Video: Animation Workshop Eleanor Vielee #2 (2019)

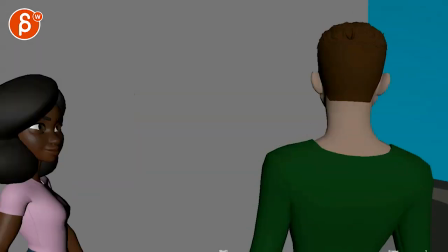[0:03]
all right let's play this in full here's a longer piece no sound there
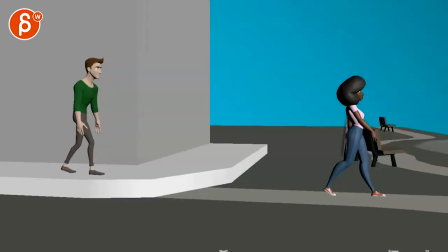[0:11]
are some stepped moments some linear moments and this is flirting dangerously you are
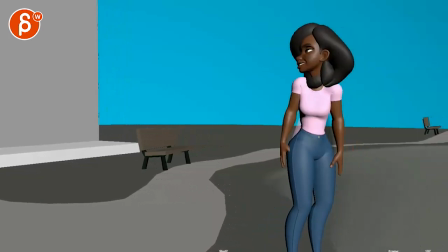[0:19]
wondering if this can be kept as a long piece or having edits in there okay
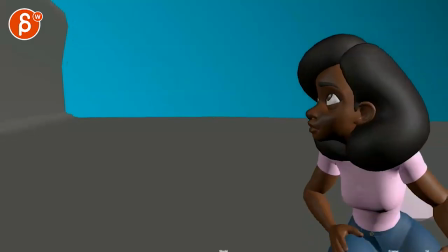[0:28]
some of the staging i think we could tweak a little bit cool
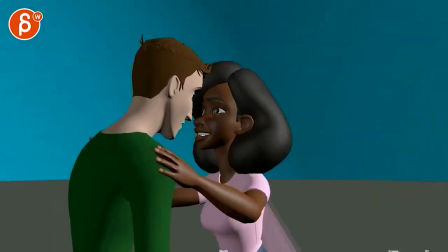[0:36]
it's definitely long and uh you mentioned that we could potentially just cut this up on a reel and show different
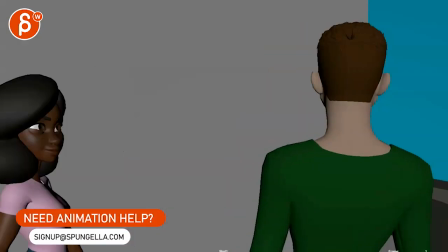[0:43]
shots in between okay i think as a whole it's a cool idea i like it i
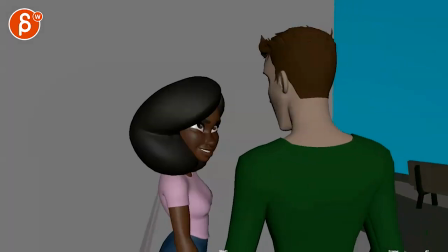[0:52]
got a couple questions do you want to be since we see her from profile I mean a couple things this is totally up to you could you or would you consider turning
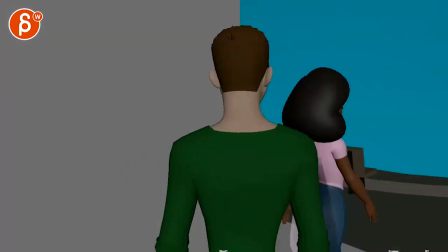[1:02]
her over so we don't see her wings so that now that's
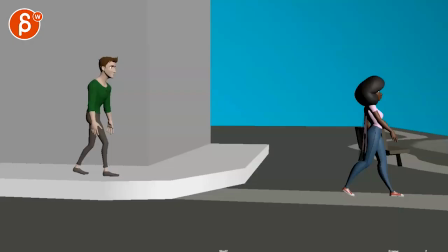[1:07]
the wing reveal then as we might not completely understand
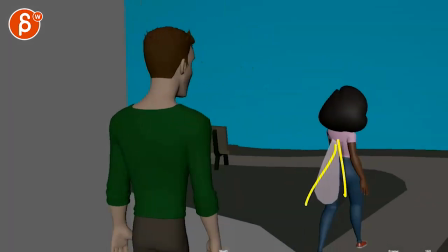[1:13]
what's going on would you also do this and then do a little flutter or do you really want this to be that is
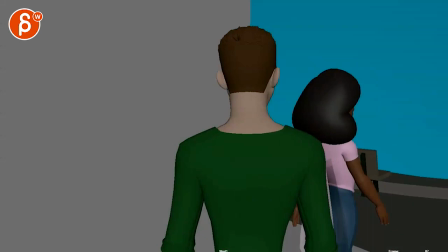[1:21]
the reveal I think either is fine it's just a question for you but then you can play with little things where she might do this and then right at the
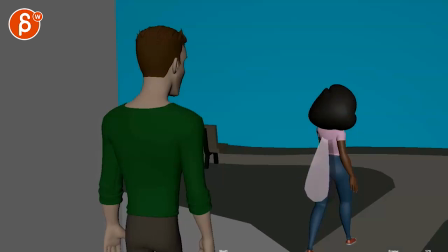[1:29]
very end do a little bit of a turnaround again and then flutter wings just as the thought but as a shot
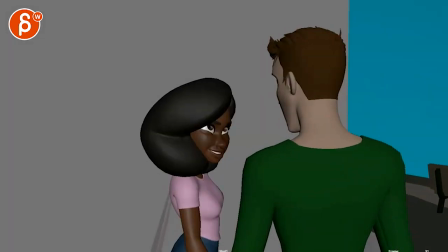[1:41]
you know if you want to cut the shorter it could also be something where you start here like you don't have to have this whole entrance for instance so this could be something again maybe turn over let's pretend this would be shorter this could be all those moments where she's a bit more
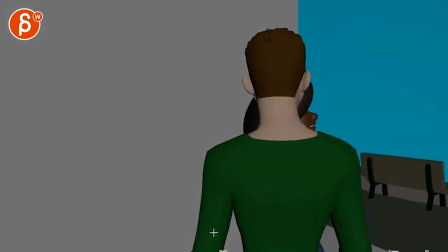[1:53]
facing him but you don't see the wings she just does this we get the points that she's flirting
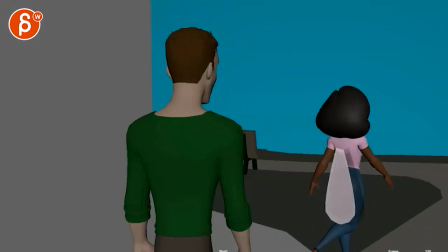[1:58]
and looking away and then she could have another look maybe compensating for not looking
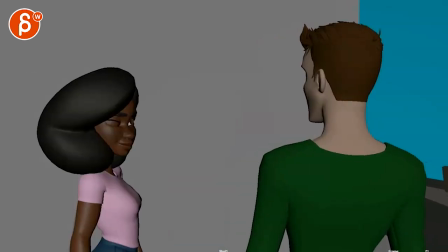[2:03]
here right where she does that wink so what if it starts here
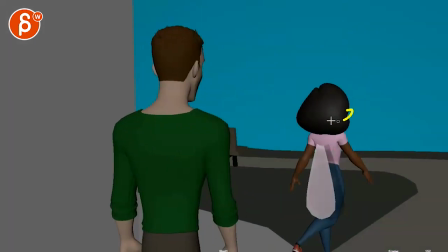[2:07]
to here she turns around winks and as she turns does the flutter or flutter and then wink it's almost like i got wings wink wink for whatever reason this
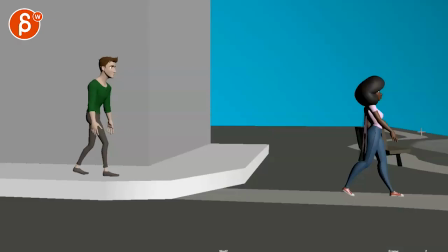[2:20]
one i'd be careful because we are we're fairly close to edges here i think you'll be okay potentially cheating and having him here what do we see here yeah i mean you
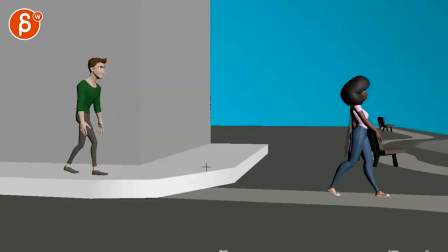[2:29]
know i don't think anybody will care so just for balance you might have him here so that they're closer and you're gonna have that move that camera over so she has a bit more room it's basically that she will be here and he will be here type of thing
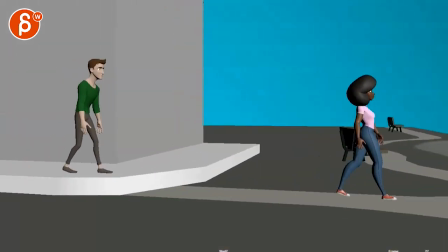[2:44]
because as we're doing this it's just a bit uncomfortable how close to the edge he gets all the time and her as well where
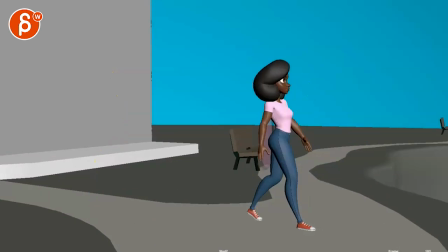[2:52]
does me this seems a bit more comfortable but then it's still a lot of empty space so my question is what are you trying to show in this shot
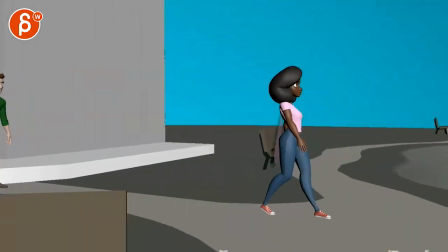[3:00]
she's walking
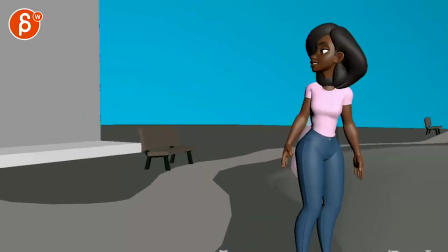[3:02]
he's walking but then he's gone she walks to the edge and does this i mean to me it seems like you can do all of this right
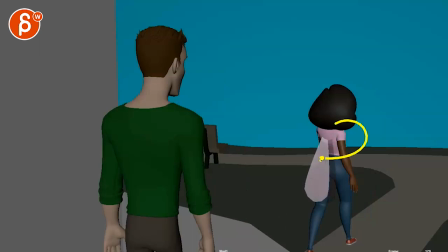[3:09]
and she can do the wink the turnaround wink and imagine that edge
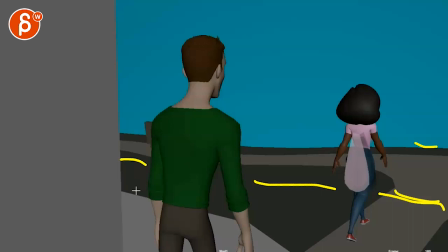[3:14]
is already here again i'm talking in a way that's completely destruct destructive and destroying your shot but just as a um shot shortening
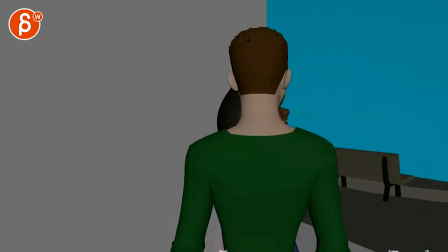[3:25]
idea right so you start here go back she stops winks
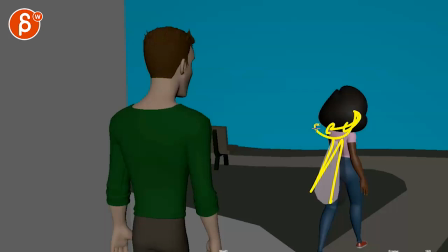[3:30]
again flutter turn around wink or turn around wink flutter just
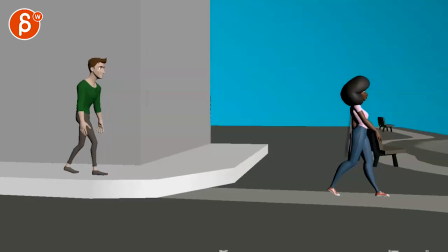[3:36]
to kind of get the audience interested like what is it she's got wings and then you would start the shot
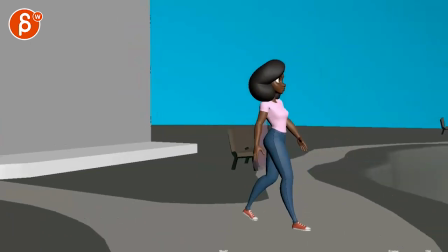[3:41]
here i mean you can go crazy and what you can do is start here walk
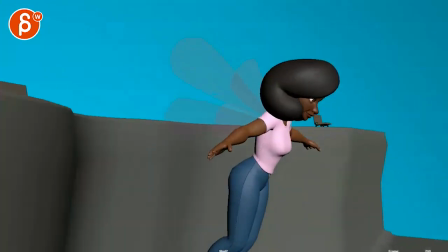[3:47]
walk this or you can be even crazier
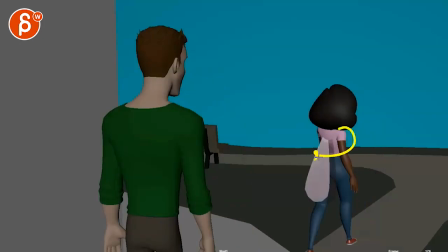[3:53]
where you do this stop turn around wink whatever thing here and the edge is here
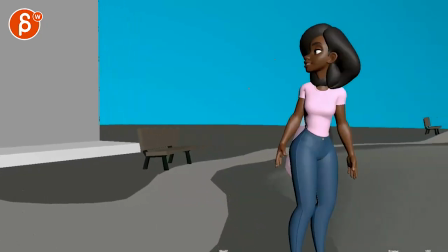[4:00]
and then we cut to this right turn around jump if that makes sense so
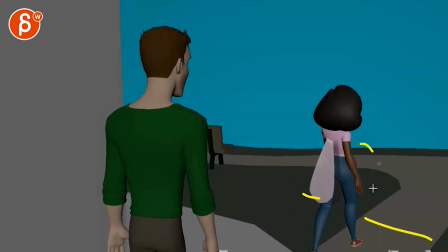[4:09]
let's go back just to be super clear she is here edge is here she turns around but don't have a turn back she looks at him
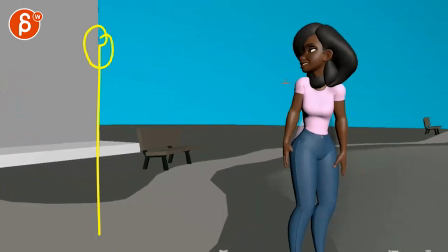[4:15]
and then we cut to this shot where again he might be here and that way we see a bit of a reaction in him as she jumps
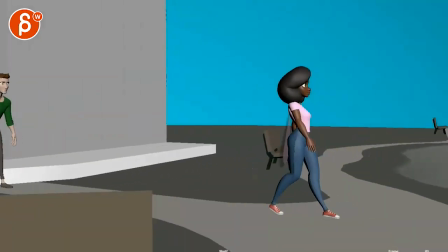[4:22]
down so you compress this whole thing but basically it's just a one ginormously long walk which i'm not sure in a demo reel if that's needed that it's so
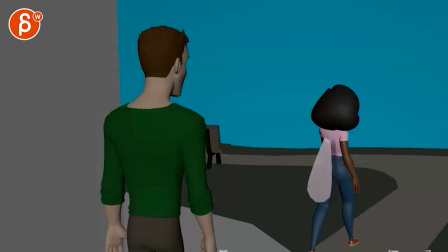[4:29]
long it's losing a bit focus and interest so like i said what if she turns around and doesn't look back and the look back
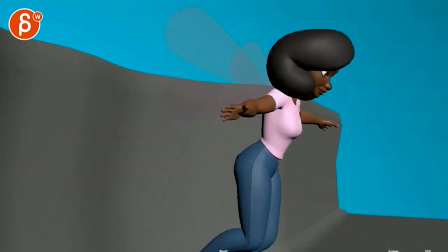[4:36]
happens here and then she does here I'll
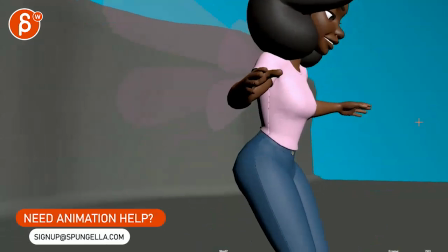[4:41]
be careful probably not going so close because we're starting to get very edgy here it's a bit too close
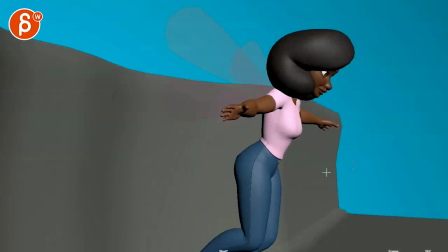[4:46]
I'll probably stay within like that type of framing maybe
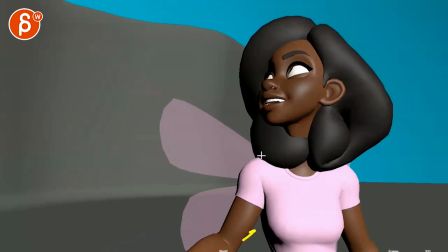[4:51]
at the end when she gets to here we can get closer like that's where the camera
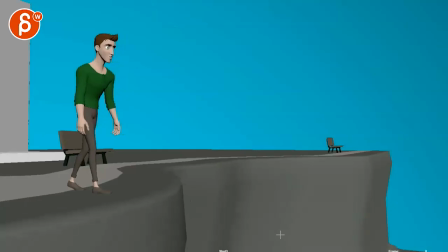[4:56]
ends so she's leading the camera but it's still more comfortable she can do that that's all cute I'll be careful with not doing this that's
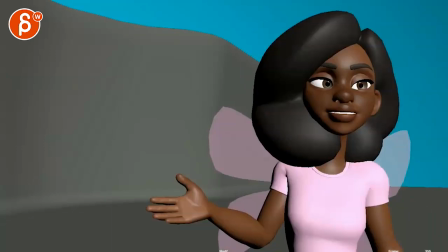[5:04]
probably just the key I would just you know cut here not have that that's like introducing one more thing right before the cut but then you can do
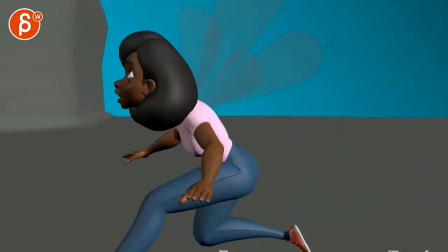[5:11]
this that's all cute you can do that and she does this here jumps to pick him up
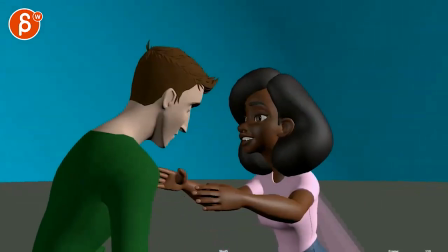[5:19]
into that and that's really cute i think that could all work it's still fairly long but let me just
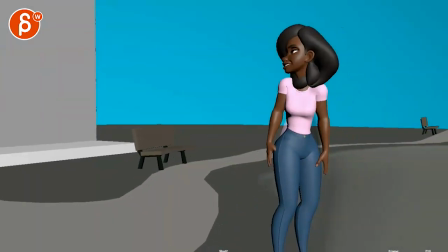[5:25]
see so let's pretend you shorten this whole thing she jumps down does this it's really cute
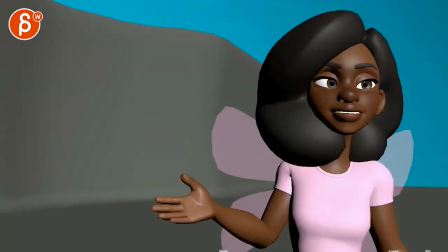[5:31]
to see all of this question
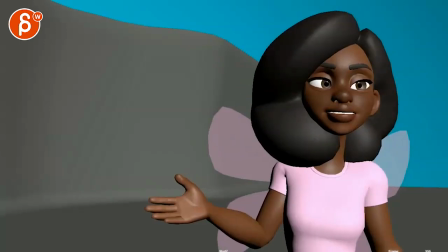[5:35]
for you do you want her to blow him a kiss but still look or does she not care she's still looking there right i mean it could also be just
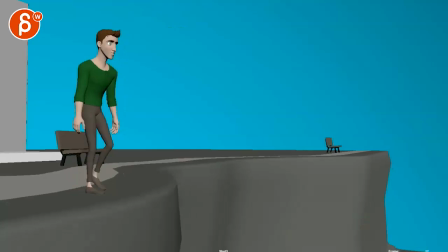[5:45]
kiss and she still looks and then he goes down does this that's fine i think just for a
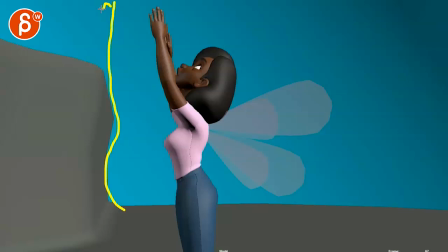[5:53]
visual thing i would just cheat this surface and bring it all the way up and i know this is technically not what it is in 3d space but it almost feels like it's not that high it's not that dangerous but just to kind of cheat the feeling of he fell down the cliff i'll personally just cheat this and have this all
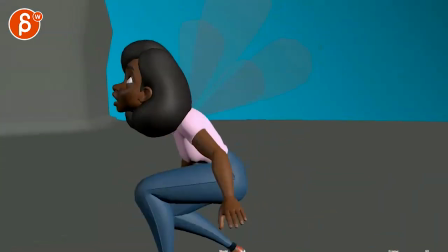[6:10]
rock face but then she goes up picks him up again this could be a bit further away so we can see a bit more you don't
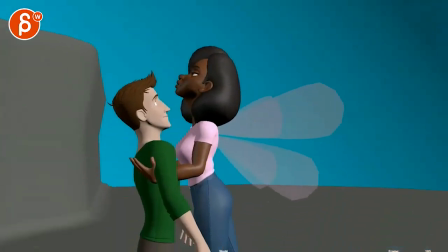[6:19]
have to but i'm wondering if it could be just be a bit further away maybe i don't know actually i take this back
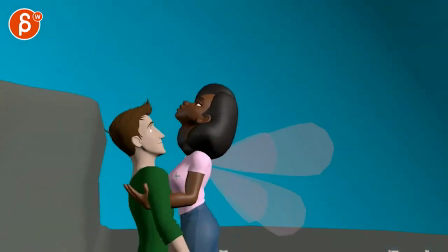[6:25]
i think it should be okay and you can really focus on on the head and it should be messier and not so clean so that maybe he's turning a bit towards us and he can look down or well i know he's transfixed by her but
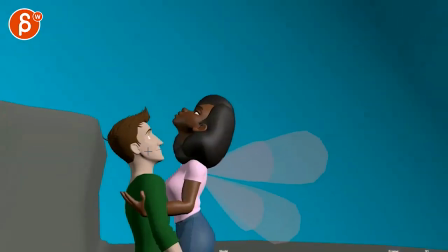[6:37]
is he always at what point does he snap out of it i mean that's a question for you